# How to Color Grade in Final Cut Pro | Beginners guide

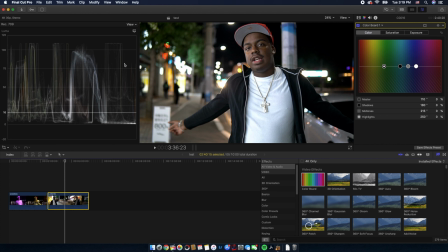250s
And this one's a lot brighter than the first one. It's got a lot more detail you can see right here. And so this would be another really good example for exposure and color correction. All right, so again, we're gonna start with exposure. I'm gonna bring the highlights down a little bit.
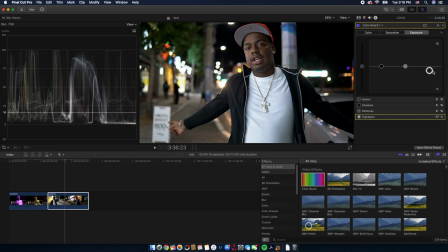270s
In this instance, I would like it to stay on or about at 100, and then my shadows, I might want to bring it down a little bit more so you see right here it goes below the zero mark just a little bit but I think that's fine it looks good to me mid-tones
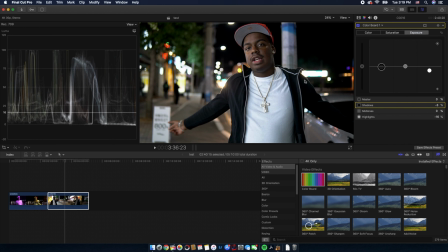287s
are actually kind of perfect I think I think everything is lit up well so there's not much I need to do for this clip
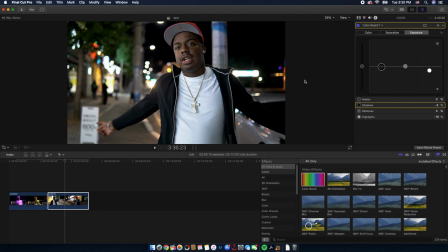295s
I'm gonna hit command 7 again just so I have more space to work and I can see what my project's looking like so I actually really like the colors of everything I don't really have a problem with anything going on right here in the shot itself so I'm going to just go ahead and mess with the saturation I
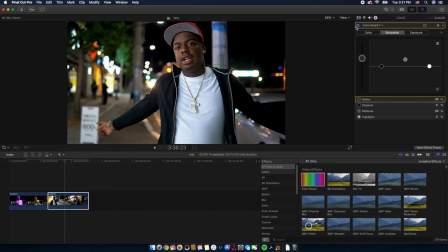318s
like that because it doesn't really do much to its skin tone it doesn't give it some weird tint it actually adds a little bit more life into it and I like how the hat really popped out there as well so with saturation if it's let's say the shadows are oversaturated drag the slider
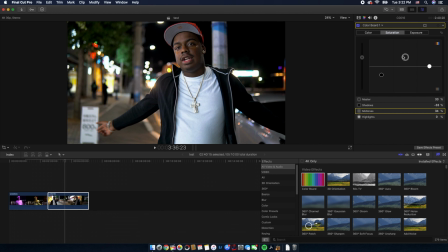338s
it down drag the slider up and just mess with this until you get the desired effect so now that we have the two
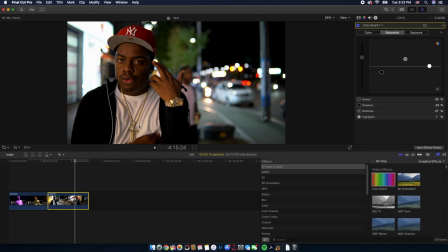347s
shots color corrected we can go ahead and move on to the grading process the way I like to do that is I will go ahead and click on the browser
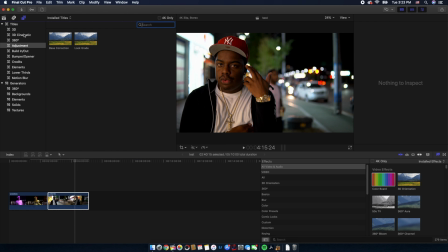356s
tab right here and I'm gonna go to my titles and I'm going to select an adjustment layer and
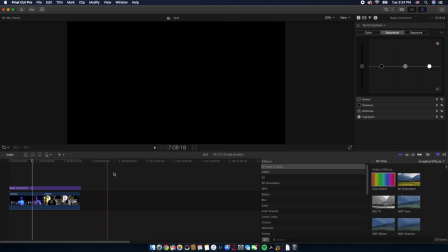367s
so now this is gonna cover the project so the two shots are in two totally different lighting
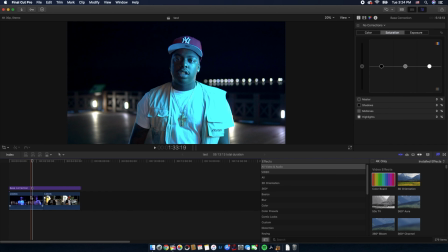372s
scenarios right so you got one that's rather dark with a little bit of neon light and then
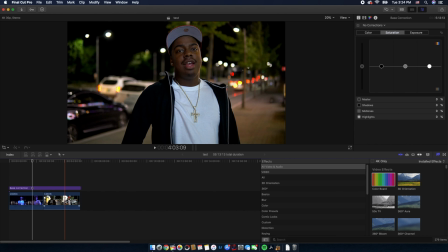376s
we have one that's really lit up from every angle pretty much so for
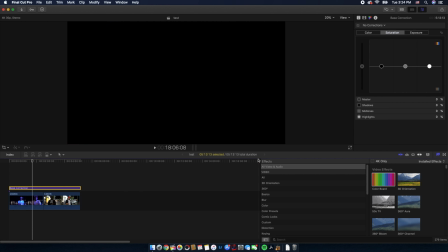381s
the sake of consistency we're going to add the same LUT to our adjustment layer and then we'll adjust it as necessary so let's
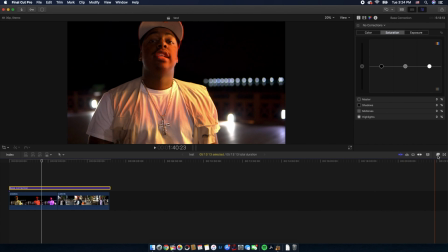391s
go down while you're in the effects panel and under all.
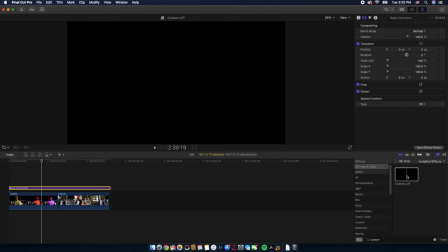396s
We're going to go to custom LUT and drag and drop it to your adjustment layer.
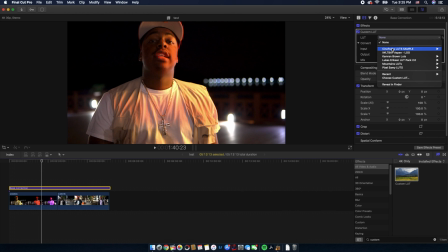402s
And now from here we're going to select a LUT and just for the sake of time let's go ahead and just throw some random LUT on here. And with the mixer slider here you can decrease and increase the intensity of the LUT which you're throwing on. Let's go ahead and move over to our next shot.
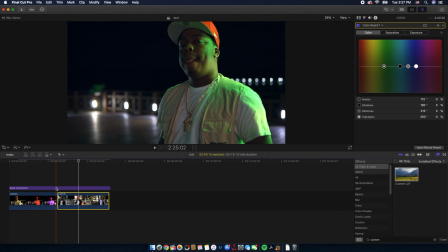423s
Because this adjustment layer is above both of these shots that's going to apply the same grade over this one as well
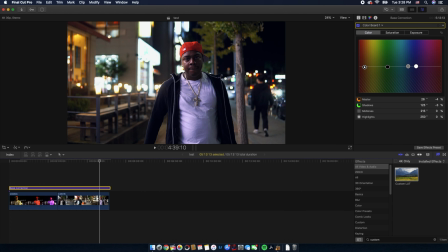432s
personally i like the blue in the background here because it adds more of a cooler tone but you're more than welcome again to adjust it as you see fit so let's say
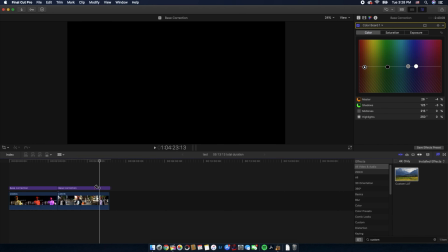441s
i didn't like it i would just cut the adjustment layer where this clip starts
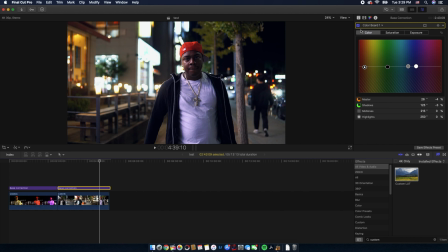446s
and i wanted to increase the intensity of the LUT then I can go ahead and do so. Let's see that's a little bit too much blue maybe about right here.
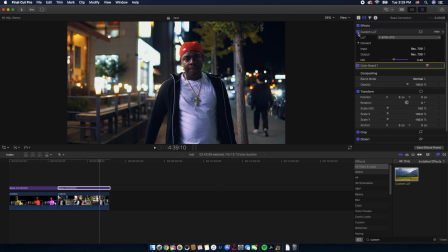460s
So before the LUT after the LUT and I really like that cinematic kind of feeling you get from this.
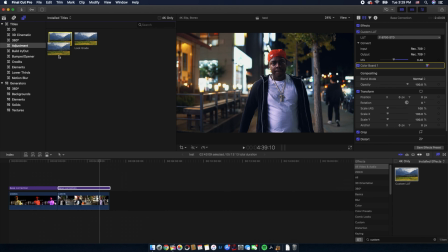467s
Additional tip if you want to add another adjustment layer on top. You can then add a letterbox and
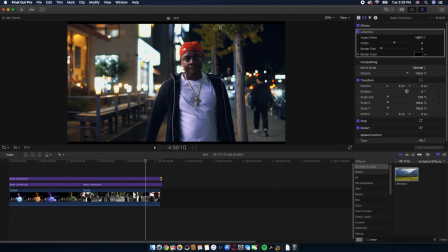482s
that's going to give us those cinematic bars on the top and bottom. So just select the aspect ratio and boom.